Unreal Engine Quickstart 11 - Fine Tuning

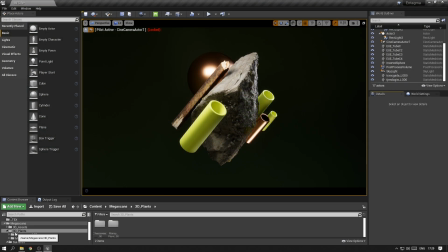1s
You might remember that we also imported a few plans from Megascans earlier, and we haven't used those yet. So this is what we want to look at next. Obviously, these plans are also simple geometry with like nice textures, so you could just grab them and drop them into your scene as how you did with all the other assets.
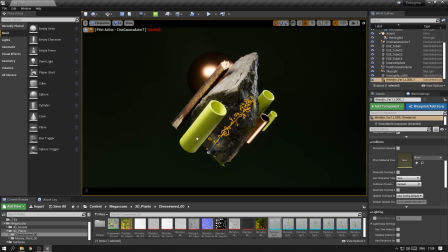18s
But we also want to have a look at the foliage tool, which is Unreal Engine's tool to help you create like natural environments really quickly. But before we look at that, I just want to throw in a few of these.
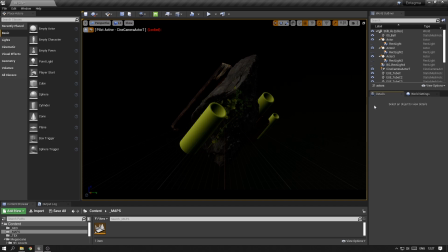29s
As we're getting closer to our final result, I took the liberty to adjust the lighting a little bit. I'll turn them on one by one and mention a few things that I changed.
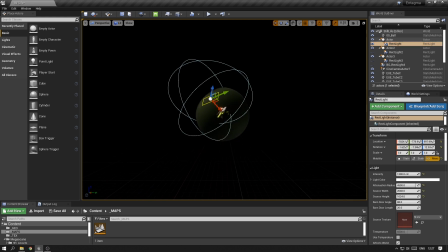38s
First of all, the key light, which sits above our scene, I changed its scale quite a lot and moved it more to the left,
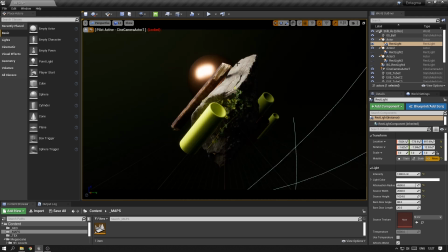45s
just so that it throws a light onto the left side of the rock and doesn't spill over to the right. Then I decreased the size of the rim light and made its angle quite a bit sharper, so it creates a nice amount of detail and contrast on this side of the rock.
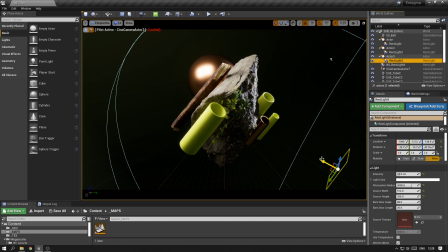58s
Then I decreased the intensity of this bounce light, as I found it confusing how it was creating two light directions on these objects. I also created an additional light that lives on the back of the scene and doesn't affect the objects in front of it.
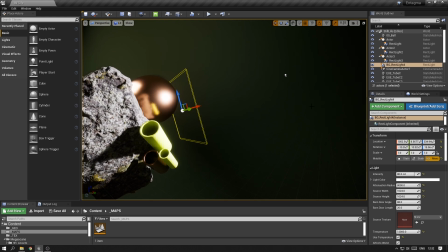72s
It basically just throws a light onto the background and therefore gives me more control over the brightness of the background color.